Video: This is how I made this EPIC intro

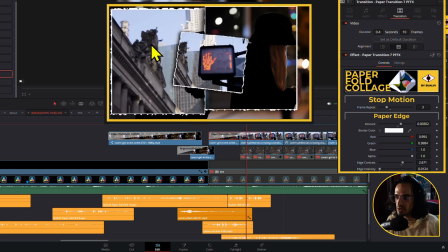And then we have this other one, which is that second clip that comes in, showing up right here, and then another part of that clip right here as well. I can't remember exactly if I actually had, yeah, this is pretty set up already, so I didn't have to adjust any of the media in here, right?
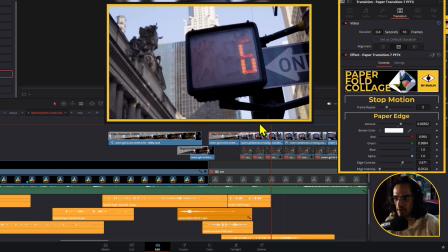So if we just continue, then it just shows up, and last portion of that transition becomes that clip, or the center clip becomes a little bit bigger, so it rotates, and then it just jumps into this one right here.
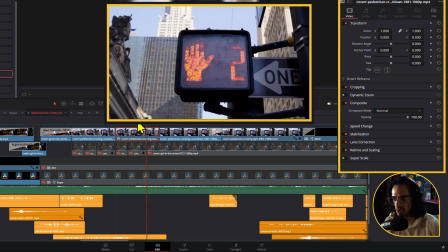Then we have this one, which doesn't have anything because it looks cool. 4 3 2 1, sort of like mixing it up, right?
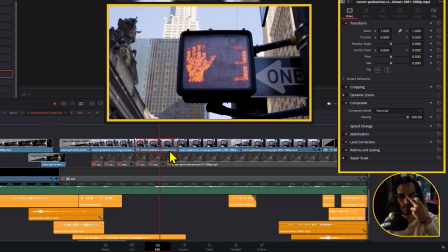Just adds a little bit more of a like an attention grabbing type of element because of the counter or the countdown.
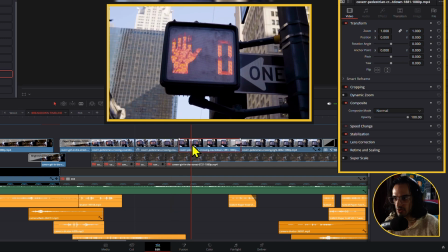And then it stops right here,
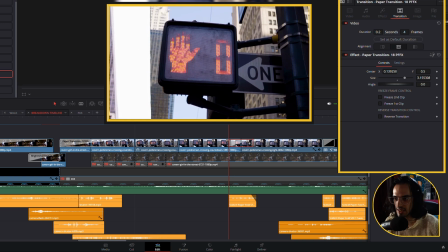and then we have another simple transition that is the paper full effects 18, that is just sort of like a paper going through like that.
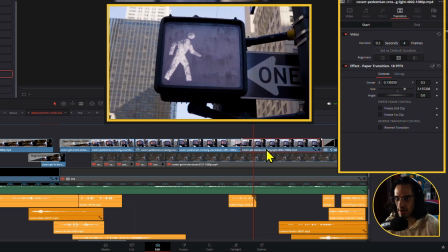You can see the texture right here, and now if I wanted, I could have just added that texture right here.
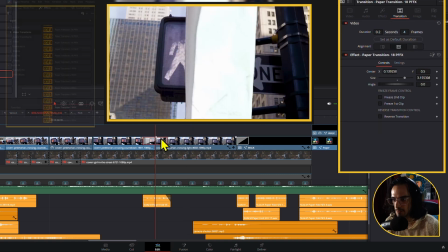I think I added a texture on this one, but I could have added this texture from the paper full transition 18.
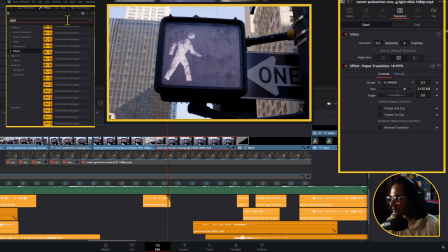I think, let me check the texture right here. Paper texture, I'm not sure which texture I used for that one, because these textures are taken from the actual effects, right?
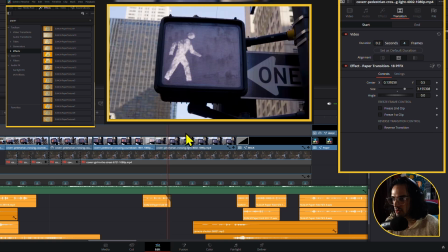Could be that one. No, it has this little fold right here. Let's see. Not this one. So there's a different textures that I could have added and dropped right here, but I can't remember which one it was. Maybe I should add one that has the same name. That way people can, if they're using a transition and they want these to continue with that texture,
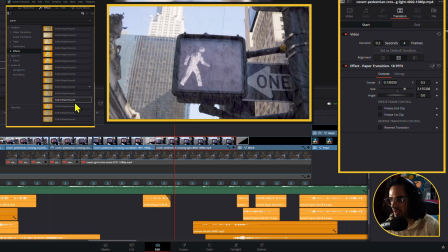they can just drag and drop like that there and continue with that texture. Like for example, if I drop this right here, then we have that texture. Now it's double texturized, right? But we have that happening right there. It looks pretty cool with the textures. I've been wanting to create more textures.
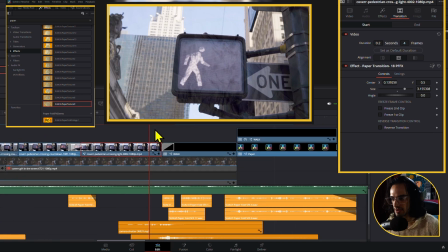I just haven't had the time for it. But it's on the list of things that I want to do sometime.
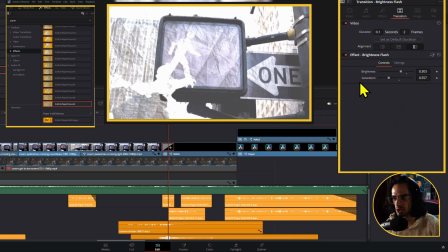Now we have these other flash transition, which is pretty useful when you want to transition from one clip to another. If you're working with clips that have like effects, I think that's a really cool touch to do this, sort of like a flash type of camera transition, right?
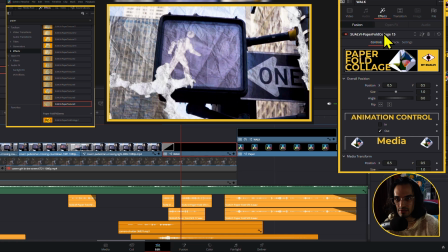Now this one is a compound clip that is texturized. As you can see here, the SUALVI paperful collage. Actually, this one has the paperful effect. It's not texturized, but it doesn't have the intro, so it just shows up completely like that. If this was on, then we'll have that animation.
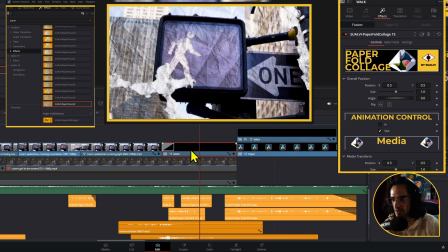And then I had to, okay, let me just open these in the timeline view.
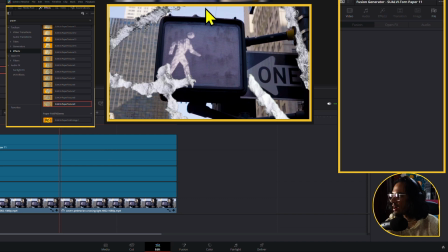And I used the generator of the different cutouts. Now, I'm not 100% happy with how these turned out because they were too big. I need to make them a little bit smaller because they look way too big in my opinion.
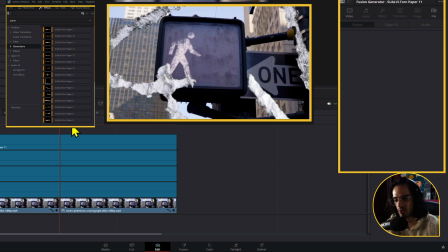And it doesn't sell the effect that well as if they were a little bit smaller or thinner, because I think I was a little bit too zoomed in when I took this picture. So while I was working on a small little paper, then this ended up looking really like a big scratch, right? So that was the thing with these, but they look cool either way.
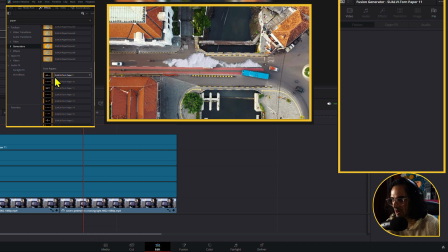I like the way that these end up like they just add like a special cool touch to the clip right here.
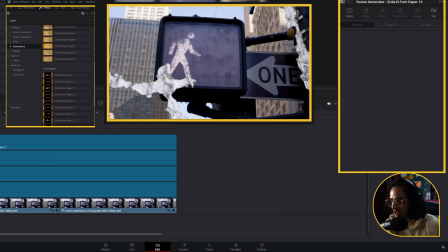So yeah, that's just a bunch of different generators that just pop up and show up like that. This was a frozen frame of that clip
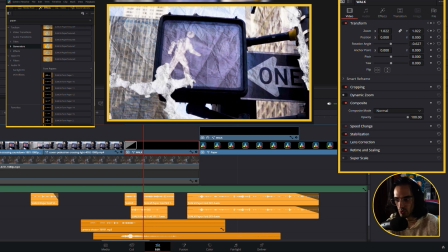because nothing happens right here, but then it was animated here in the zoom and the rotation just a little bit, so that there's still a little bit more movement.
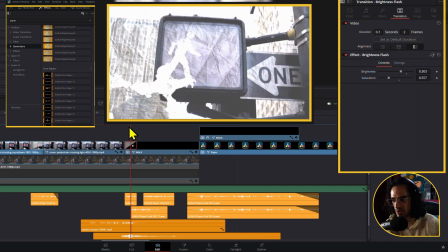And we have this flash right here as well because